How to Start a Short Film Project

Like, for instance, at one point we thought we were going to be able to get access to a hospital, but then when that didn't pan out, we really had to adapt to that.
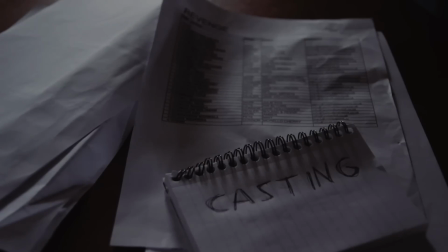4:16 In the meantime, Carl had hired Rebecca, a casting director, and after I had given her a rough description of what each character could look like, she pretty much did everything else for us. So when I arrived in Manchester, I didn't even know how many people were going to be auditioning, but I went straight to the room that Carl had booked for us, and Rebecca had done a great job at finding a whole bunch of actors.
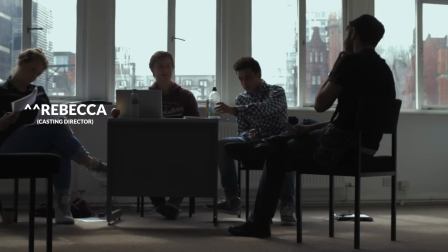4:37 I think it was about 25 people who auditioned, and they were all scheduled throughout the day in their 10-minute slots.
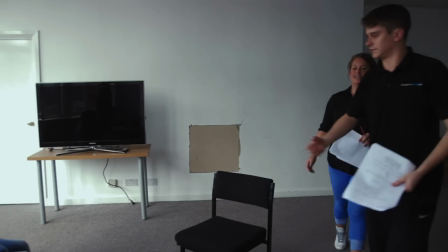4:42 I felt like the best actors showed that they had range.
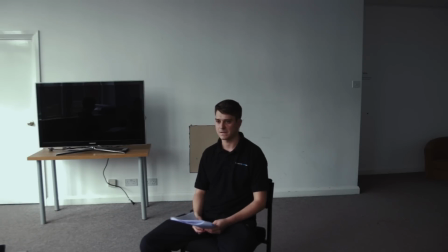4:45 They could respond to feedback while still giving convincing performances, not only in their face expressions and dialogue delivery, but also in their body language.
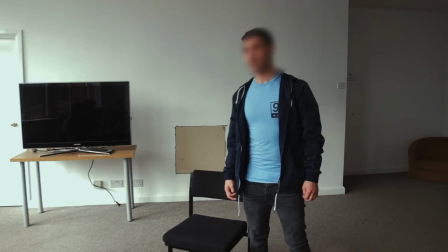4:54 Because some of the actors were great above the neck, but just seemed really uncomfortable, like they didn't know how to stand. You know, it was really worthwhile just to spend an entire day focusing on character and performance. Being able to work with so many different actors, I felt like I knew a lot better what I was going to be doing on the shoot.
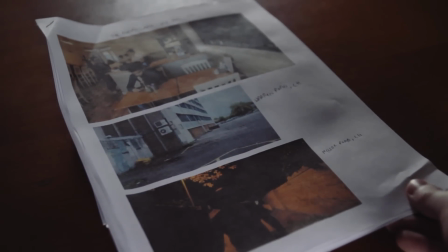5:14 Since I wasn't going to be back in Manchester until the shoot itself, I decided to make the most of it and do some location scouting the very next day.
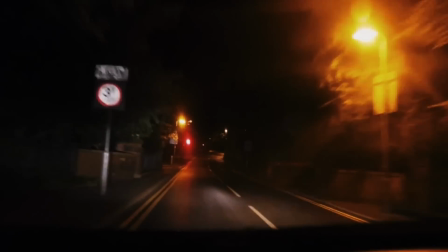5:22 Johann lived around there, so he'd already sent me some pictures of what looked like some pretty decent locations.
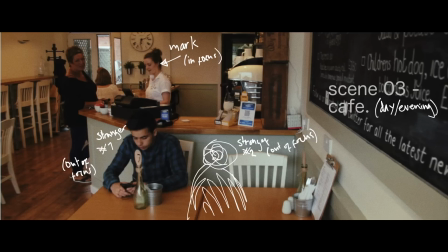5:27 So we walked around and found a pretty nice looking cafe. And Carl had actually managed to get us permission to film there.
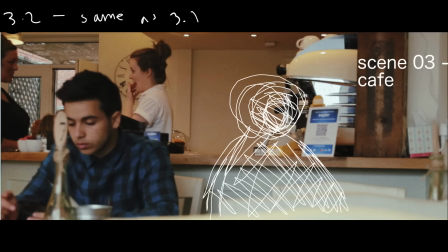5:33 And although I liked the look of it and it would have worked for the kind of geometry of the scene, it didn't really fit with the film. We needed a takeaway joint, something like that, because this short really is a product of its location. The story just wouldn't take place in a small little village full of rich people. So out scouting, I wasn't looking for green fields and fancy restaurants.
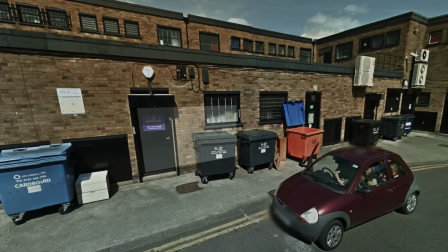5:56 It was more like this sort of thing from the mood boards that was more aesthetically appropriate, but also fit in more with the kind of culture around gangs and how it is usually people who are kind of on the edges of society,
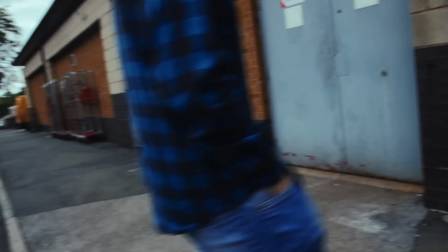6:08 people who have nowhere else to go. So I felt like a good place to start was around the back of buildings.
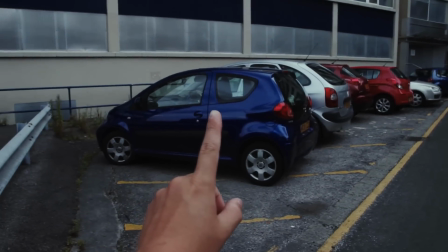6:15 We found one place that was a really good fit for our second scene, both in terms of the aesthetics, but also about the kind of shape of where everything is and how the scene could take place. But then I decided to just take a look around the back of the building, just to see if there's anything there.
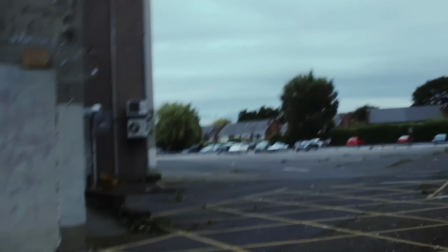6:28 And we stumbled across what I'm pretty sure was the most rundown, grimy looking place in the entire area.
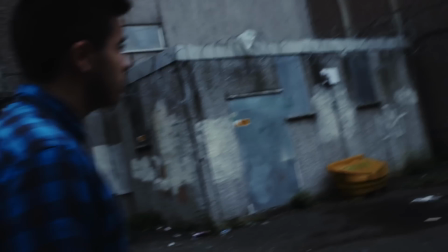6:35 Because that was really the idea. We were in a very nice part of Manchester, but then we would just find these little pockets of decay and film there.
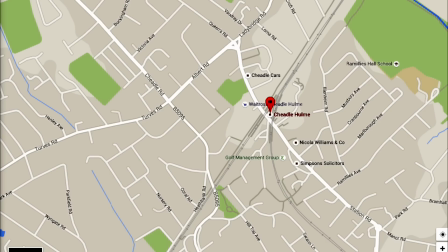6:43 Most of the locations we picked were actually within walking distance of each other, which is going to make it really easy when it came to filming.
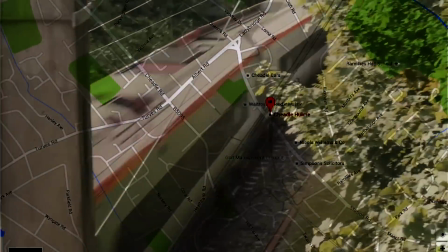6:49 But the one problem with that was it meant they were all right next to the train track and on the streets where we'd have problems with sound.
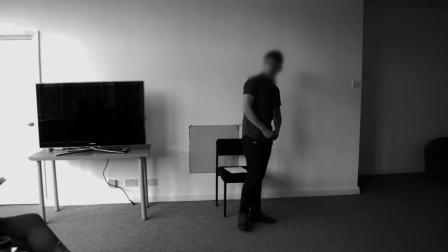6:57 But how bad could it be? And so I left Manchester after the auditions and location scouting, feeling much better about the project,
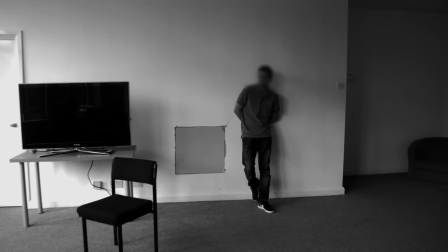7:05 happy with what we'd accomplished, and with a clearer idea about how to direct each character from the casting.
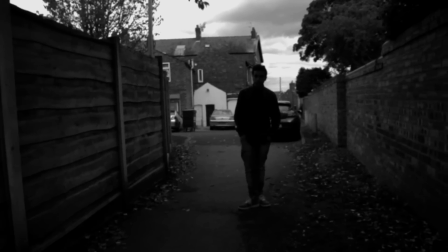7:11 And I was really glad to be able to walk through each scene in the actual locations, which I knew would be really helpful for the storyboarding. So it was all beginning to take shape. Already the film was pretty different to what we started with, and we still had 2 months before the shoot. I had no idea what was coming up, but I had a feeling it was only going to be even more intense. But one thing is definitely for sure. I knew it would have been a big mistake to wait a full year before getting started on this project. My name's Simon Cade, this has been DSLR Guide, and I'll see you next week.